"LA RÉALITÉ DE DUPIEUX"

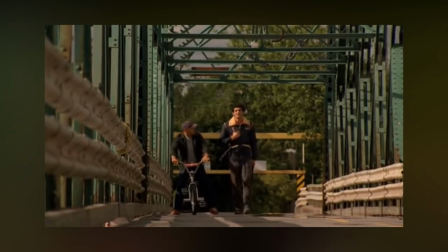Commençons tout de même par les points faibles. Bien que ce soit un avis très subjectif, j'ai souvent eu du mal avec le jeu d'acteur d'Eric et Ramzy. Si lorsqu'on découvre le duo, on accroche très vite à leur humour, on a tôt fait de se lasser lorsqu'on remarque que les deux compères ne savent que faire du Eric et Ramzy.
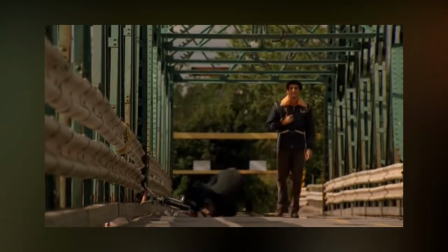Dans Steck, Ramzy s'essaye avec succès à de nouvelles façons de jouer, montrant notamment une facette assez touchante d'un personnage prête à tout pour s'intégrer à un groupe qu'il admire.
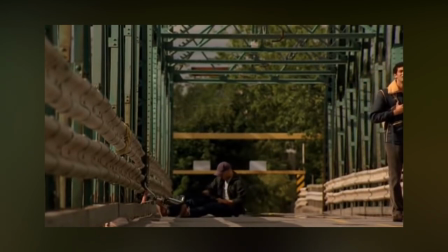Eric, quant à lui, reste dans sa safe zone et ne sort pas vraiment de son personnage légèrement débile et effaré par tout ce qu'il voit.
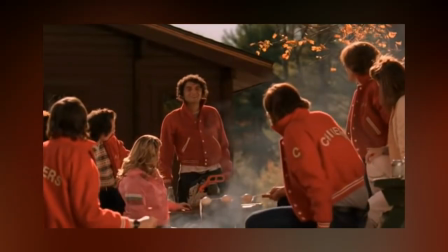Dommage. Un autre reproche pourrait être fait sur la fin.
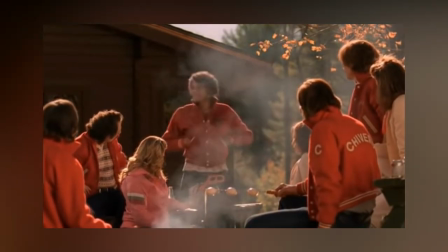Bien que le film soit très court, 1h20 au compteur, les dernières minutes semblent, de l'aveu même du réalisateur, partir un peu dans tous les sens.
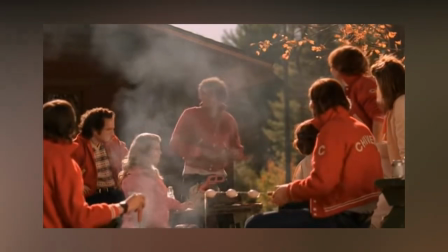On notera cependant qu'il y a une très bonne raison à cela. La fin du film n'avait en effet pas été écrite au début du tournage.
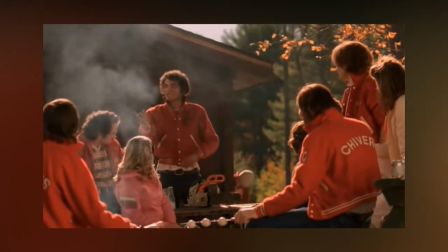Quentin Dupieux souhaitant garder cette fameuse part d'incertitude nécessaire à sa créativité.
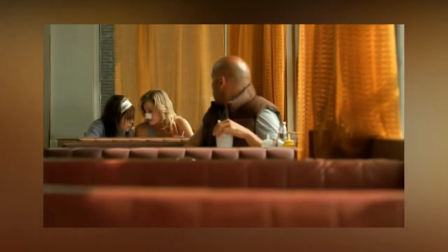Le reste est en revanche millimétré et on sent une maîtrise totale du réalisateur dans la façon dont il pose sa caméra et contrôle son univers.
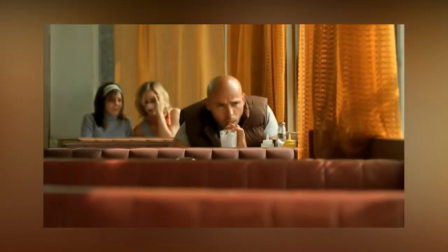Les bonnes idées sont une nouvelle fois légion, du sport absurde des shivers, alors chirurgie esthétique d'extraterrestres, en passant par la haine absolue de la cigarette.
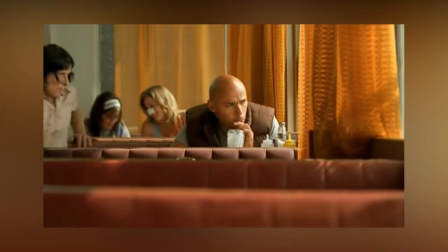Par ailleurs, l'utilisation de plans séquences, en plus d'être agréable à regarder, donne plus de liberté aux acteurs qui s'en donnent un cœur joie.
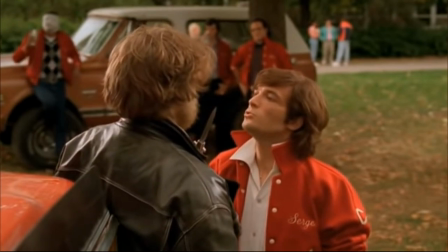Mention spéciale au petit aigneux Serge, interprété par Jonathan Lambert.
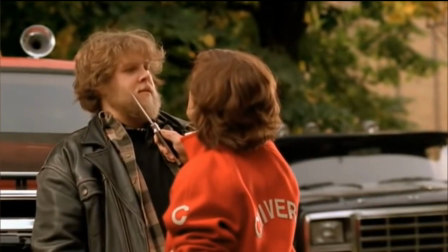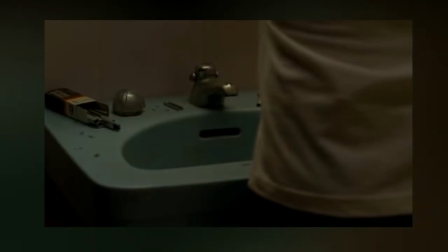La critique en sous-texte a paru assez grossière à certains, et ça peut se comprendre.
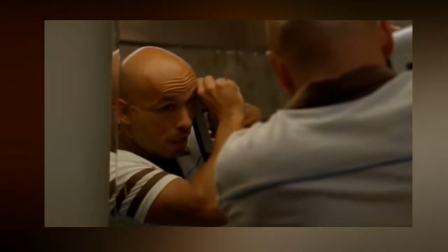Le film ne fait pas dans la dentelle, mais dans le cadre d'une oeuvre aussi absurde, n'était-il pas plus efficace et surprenant d'adopter un discours à 6 premiers degrés ?
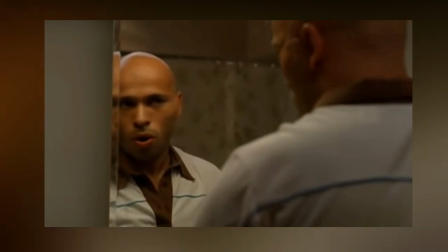Ici tout y passe, regard des autres, acceptation dans un groupe, travers de la chirurgie et culte du beau,
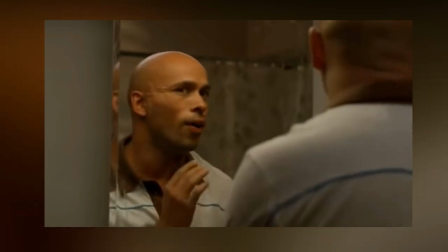l'humour sert le message sans le décrédibiliser et personnellement c'est tout ce que je demande.
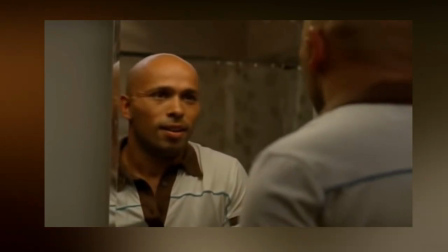Si ces premiers pas hasardeux de Dupieux dans l'industrie du cinéma ont bien pu nous apprendre quelque chose, c'est qu'il ne fallait pas le prendre au sérieux.
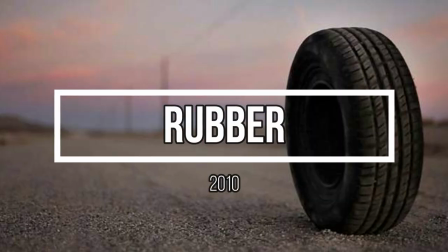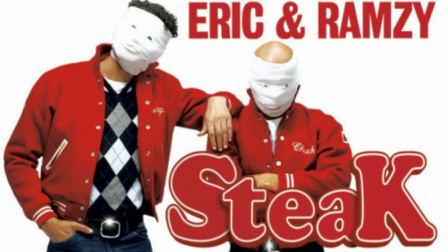Malgré son accueil critique plus que mitigé, Steck est vraiment un film que je recommande pour entrer dans l'univers de Dupieux.
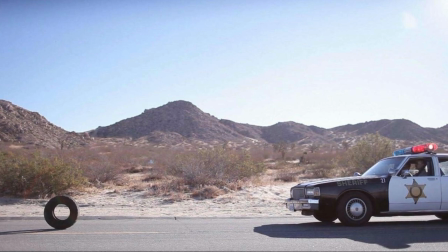A l'inverse, Rubber est un sommet d'absurde, en témoigne de sa scène d'introduction qui vient exploser le quatrième mûre.
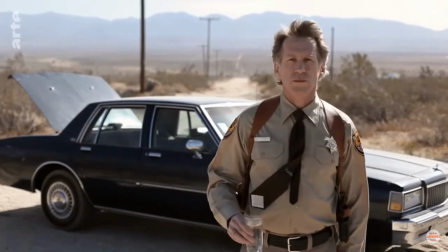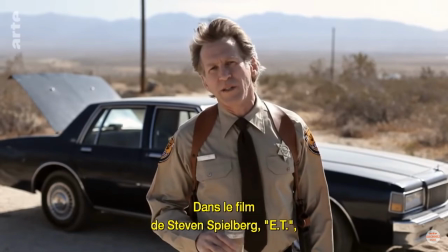Dans le film de Steven Spielberg, E.T. Pourquoi est-il le alien brown?
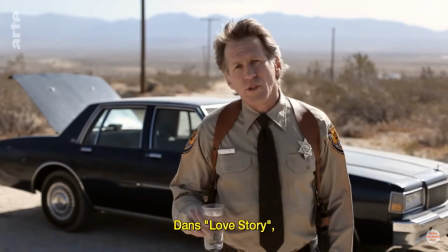Pas de raison. Dans la histoire de l'amour, pourquoi les deux personnages se sont en train de se amener avec les autres?
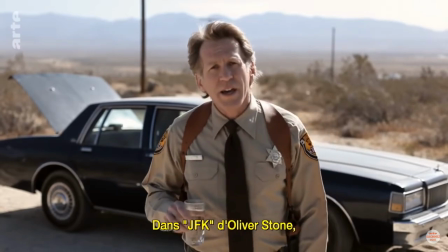Pas de raison. Dans l'Oléver Stone, pourquoi est-ce que le président est-ce que l'on est assassiné par un autre étranger?
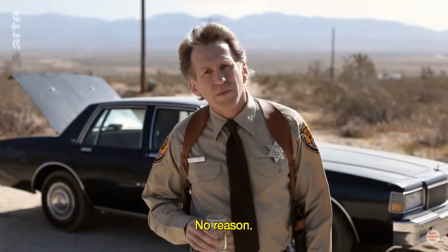Pas de raison.
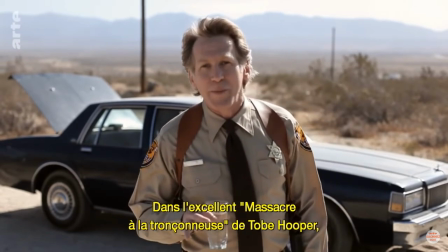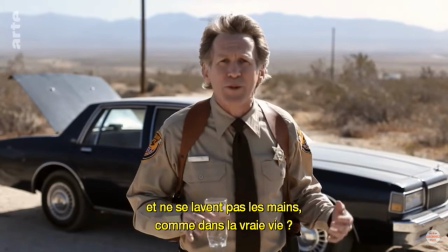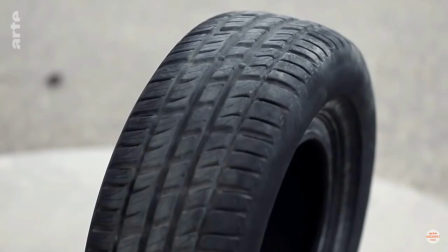Le film raconte donc l'histoire d'un pneu tueur au pouvoir télépathique.
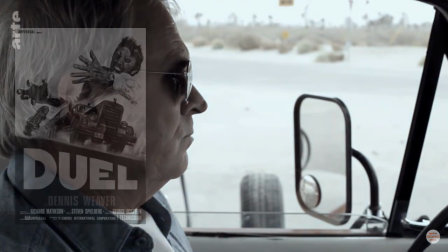Hommage assumé au cinéma bis et au premier film de Spielberg, Duel, Robert ne dure qu'une heure 25.
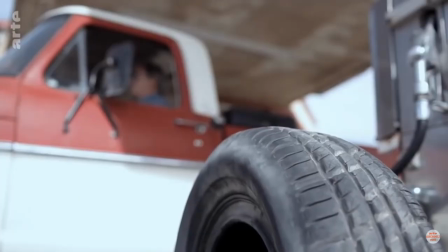D'ailleurs, réglons ce point maintenant, tous les films de Dupieux reposent sur des univers trop absurdes pour les faire durer longtemps. et il en a bien conscience.
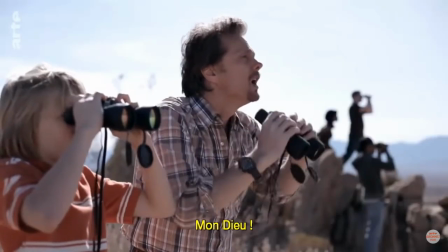Ces derniers ne dépassent donc jamais leur ennemi.
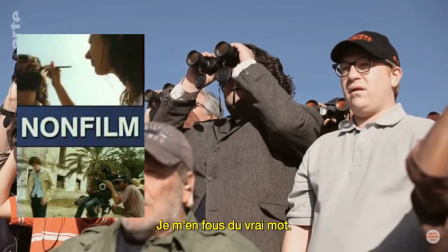Comme dans le long film, Quentin va de nouveau déconstruire la narration en nous montrant des spectateurs réagir aux films que l'on voit.
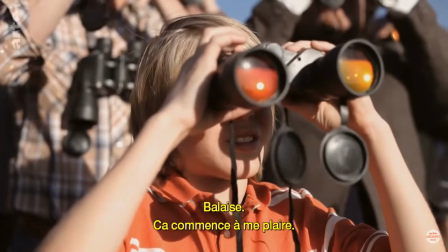Il pousse d'ailleurs l'idée au point de les faire interagir avec l'histoire, mais je m'abstiendrai de tout spoil.
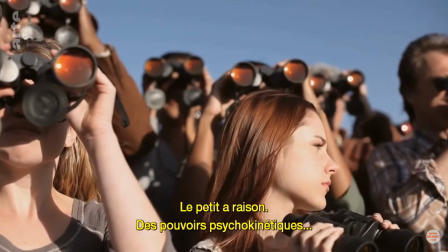Simplement pour dire qu'il ne se contente pas de poser ses bonnes idées, il les exploite.
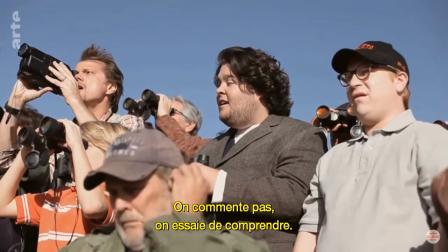Une nouvelle fois se pose la question de quel film regarde-t-on ? Celui sur notre écran ou celui que regardent les spectateurs aux jumelles ?
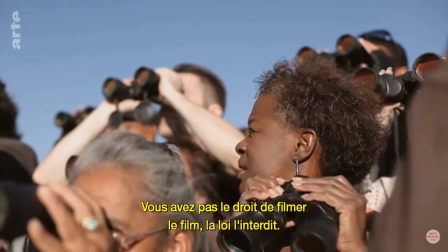Cette volonté de bouleverser les méthodes de narration témoigne une nouvelle fois d'un vrai amour pour le 7e art,
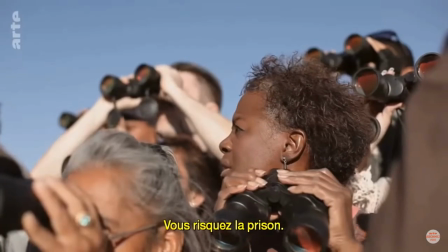et Dupieux s'amuse à humaniser son pneu en le filmant sous tous les angles.
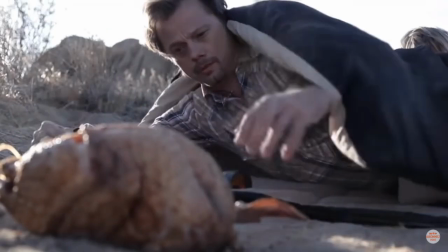Le film, bien que sans grands éclats, propose toutefois quelques pistes.